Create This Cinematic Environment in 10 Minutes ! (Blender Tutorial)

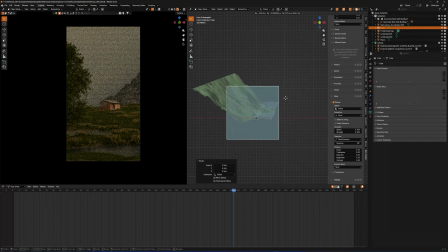Now is a very important step. It's the volumetric lighting. This can get your work from a 2 to a 7 in like one step.
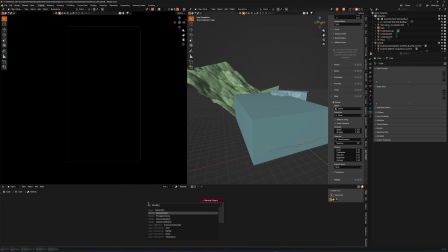You add a cube, you give it a volume scatter node and the volume absorption node. You mix them together, and even the volume scatter node alone can get the work done.
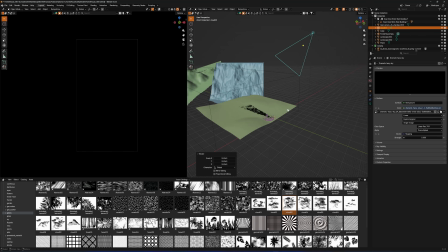So using this method, if you add a sun or a spotlight, you can actually get some God rays, which lifts your work dramatically.
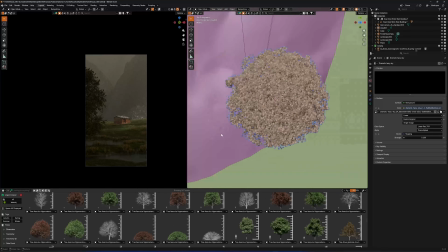Now I did the same things that I did to the grass, but with the trees.
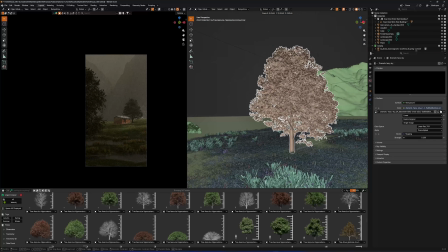But some of them I just scattered manually, just to get the composition right, like mainly the one next to the house in front of the camera.
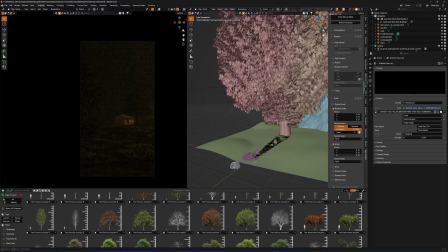Now for the rest of them, I scattered a bunch of them using the same method, the geoscatter add-on.
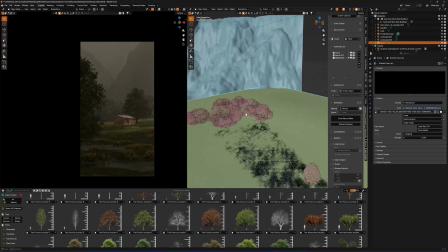I just scattered the background trees to make like a dense forest.
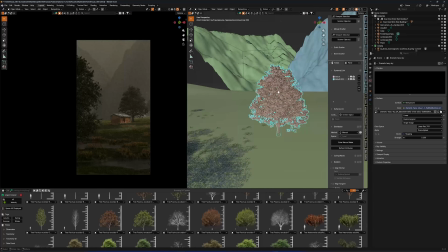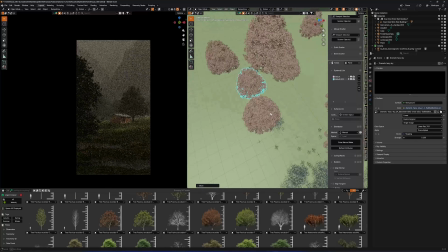Now once you get it right,
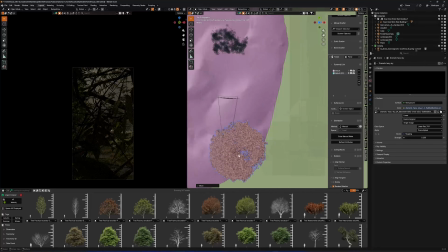you can start to feel the depth in the scene with the mountains barely visible in the back and the foliage in the front framing your scene with the main element that is the cabin.
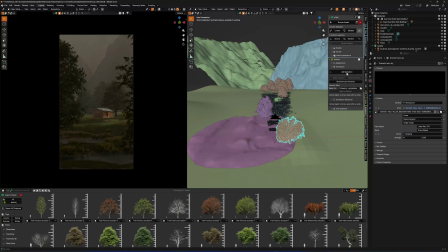But later on I will be changing the cabin because this doesn't really fit my mood. Here I animated the trees with the botanic add-on.
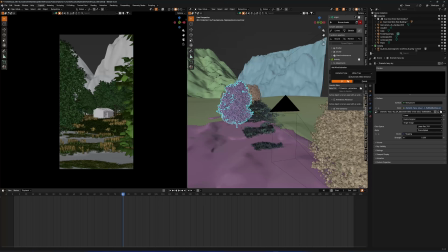It has actually a very good foliage animator, mainly for trees.
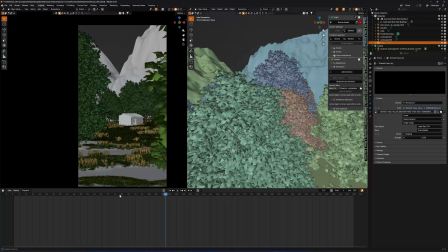You can even change the speed and strength of the wind, make it bend more or make it move faster or slower.
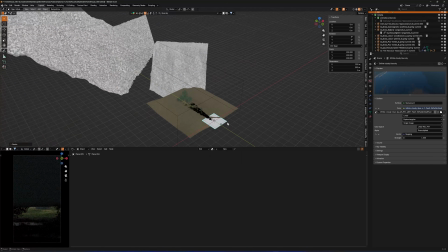Now I did this to approximately all the trees in my scene, at least the main ones. Next up, I added a plane and gave it an image texture with the sky texture on it. This is a very good technique that I think I learned from Max Hay. So yeah, shout out to him.
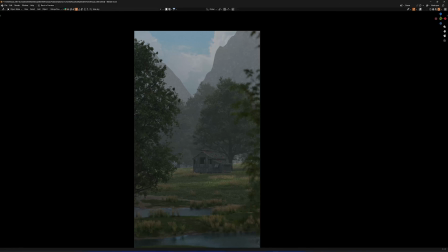This actually lets you make some realistic skies or very cinematic skies without using an HDRI.
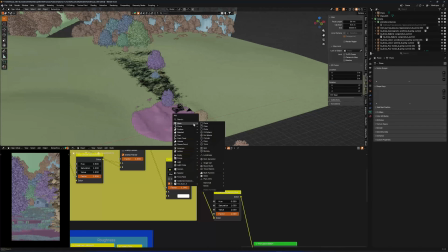You just put a sky that you like, that you can find online.
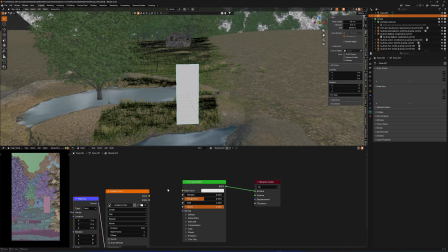Now instead of making my life a living hell and doing a smoke simulation for the chimney smoke, I'm just using a plane with the texture of a video.
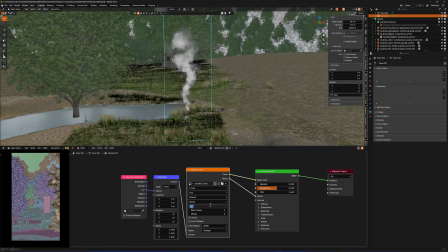Plug the alpha into the alpha and there you go, you have your smoke simulation ready.
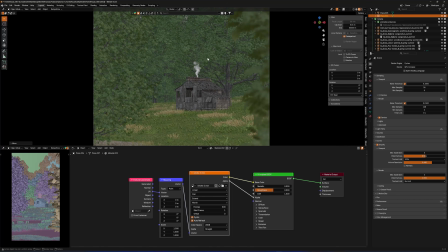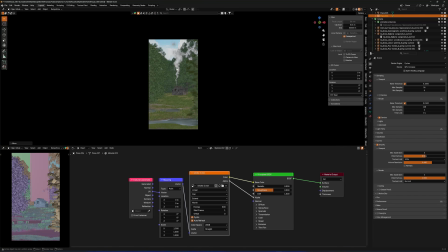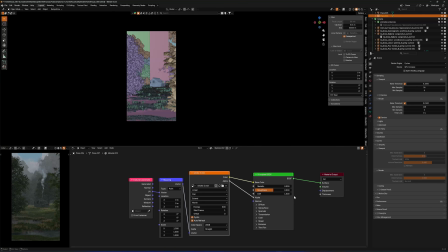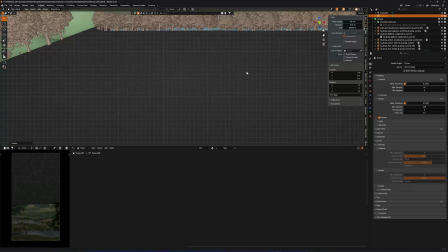Now here I didn't really like the texture of the water of the 3D scan,
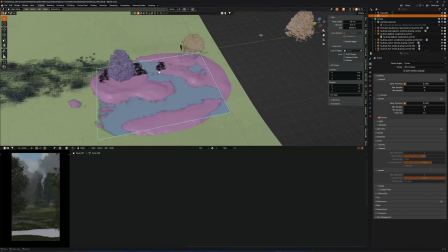so I replaced it with the plane and gave it a water shader that I animated, so that way it would fit better,
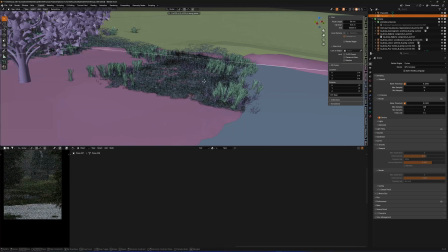especially that the water will be in the foreground and the closest to the camera, so it will be very visible.
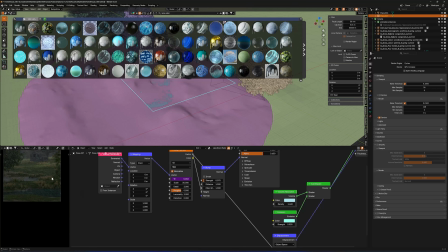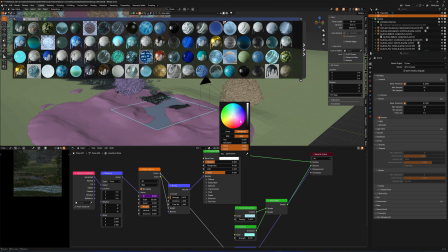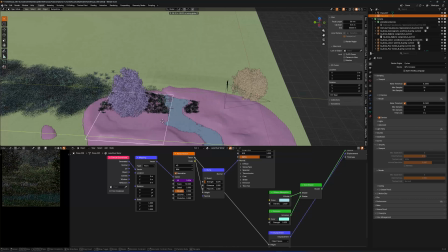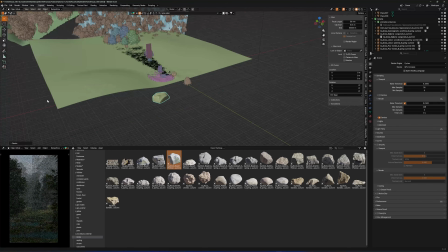Now that you have a strong base, I'm adding some more detail. So I added a giant rock to create a fake erosion, so I placed it in front of my cliff.
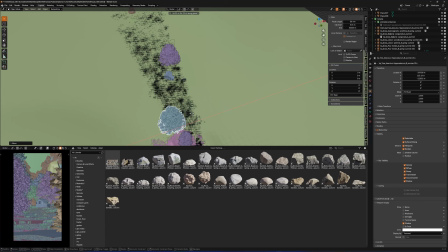I added some more trees manually just to see if I can add something like a plus to my scene. I tried to put them behind the cabin, in front of the cabin, left, right, just to see if they could help in some way.
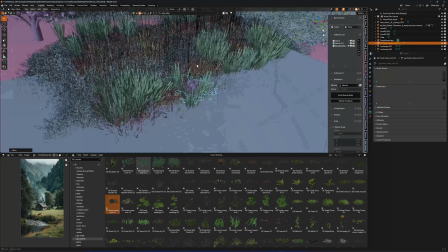Now we're still in the detail part, so adding more detail, little detail like small rocks in the foreground.
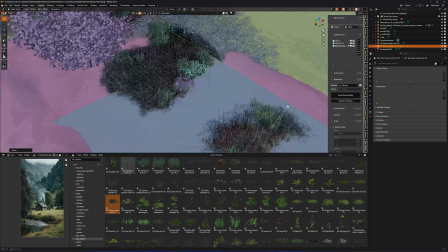Usually you see these types of rocks in between the water and the grass, like if there's a lake or a river.
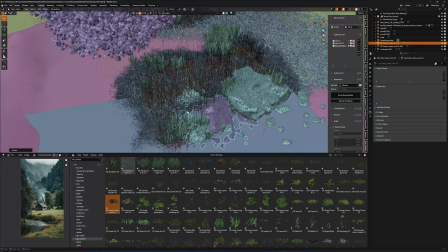So that's what I'm trying to do here, and it's actually doing something to my scene. It's making it much better, and the beauty lies in the little details like this.
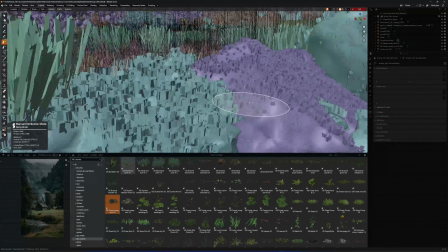So I try to put them as much as I can in the foreground, then I try to scatter them more in the mid-ground near the cabin.
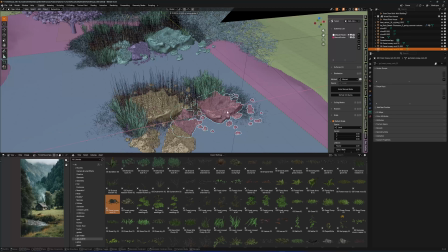I try to put like some bigger rocks to make like this Scandinavian feel.
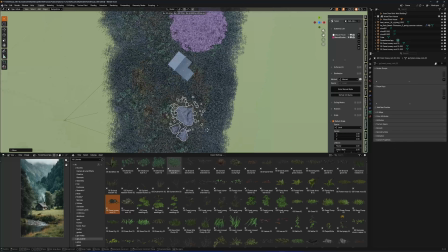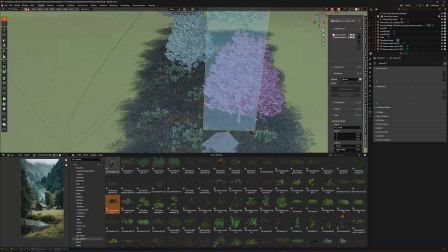Now here I didn't really like the smoke going straight up,
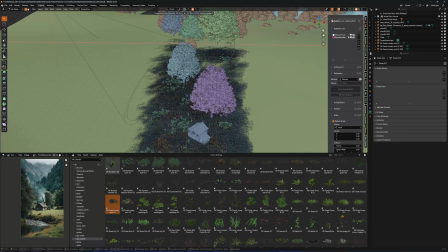so I edited it using the edit mode just to make it as if there is wind, because the trees are moving, there is wind,
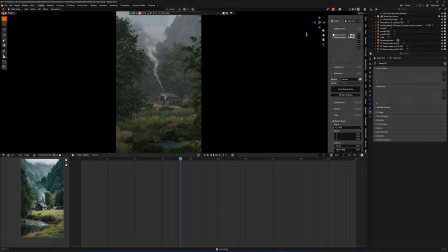the grass is moving, but the smoke is going straight up, which doesn't make a lot of sense.
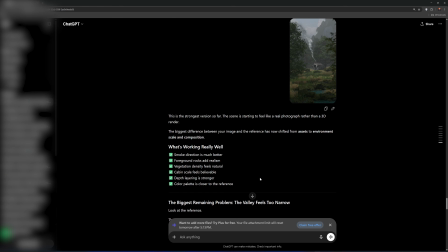Now you can give a screenshot to Claude or ChatGPT and ask them for feedback and ratings.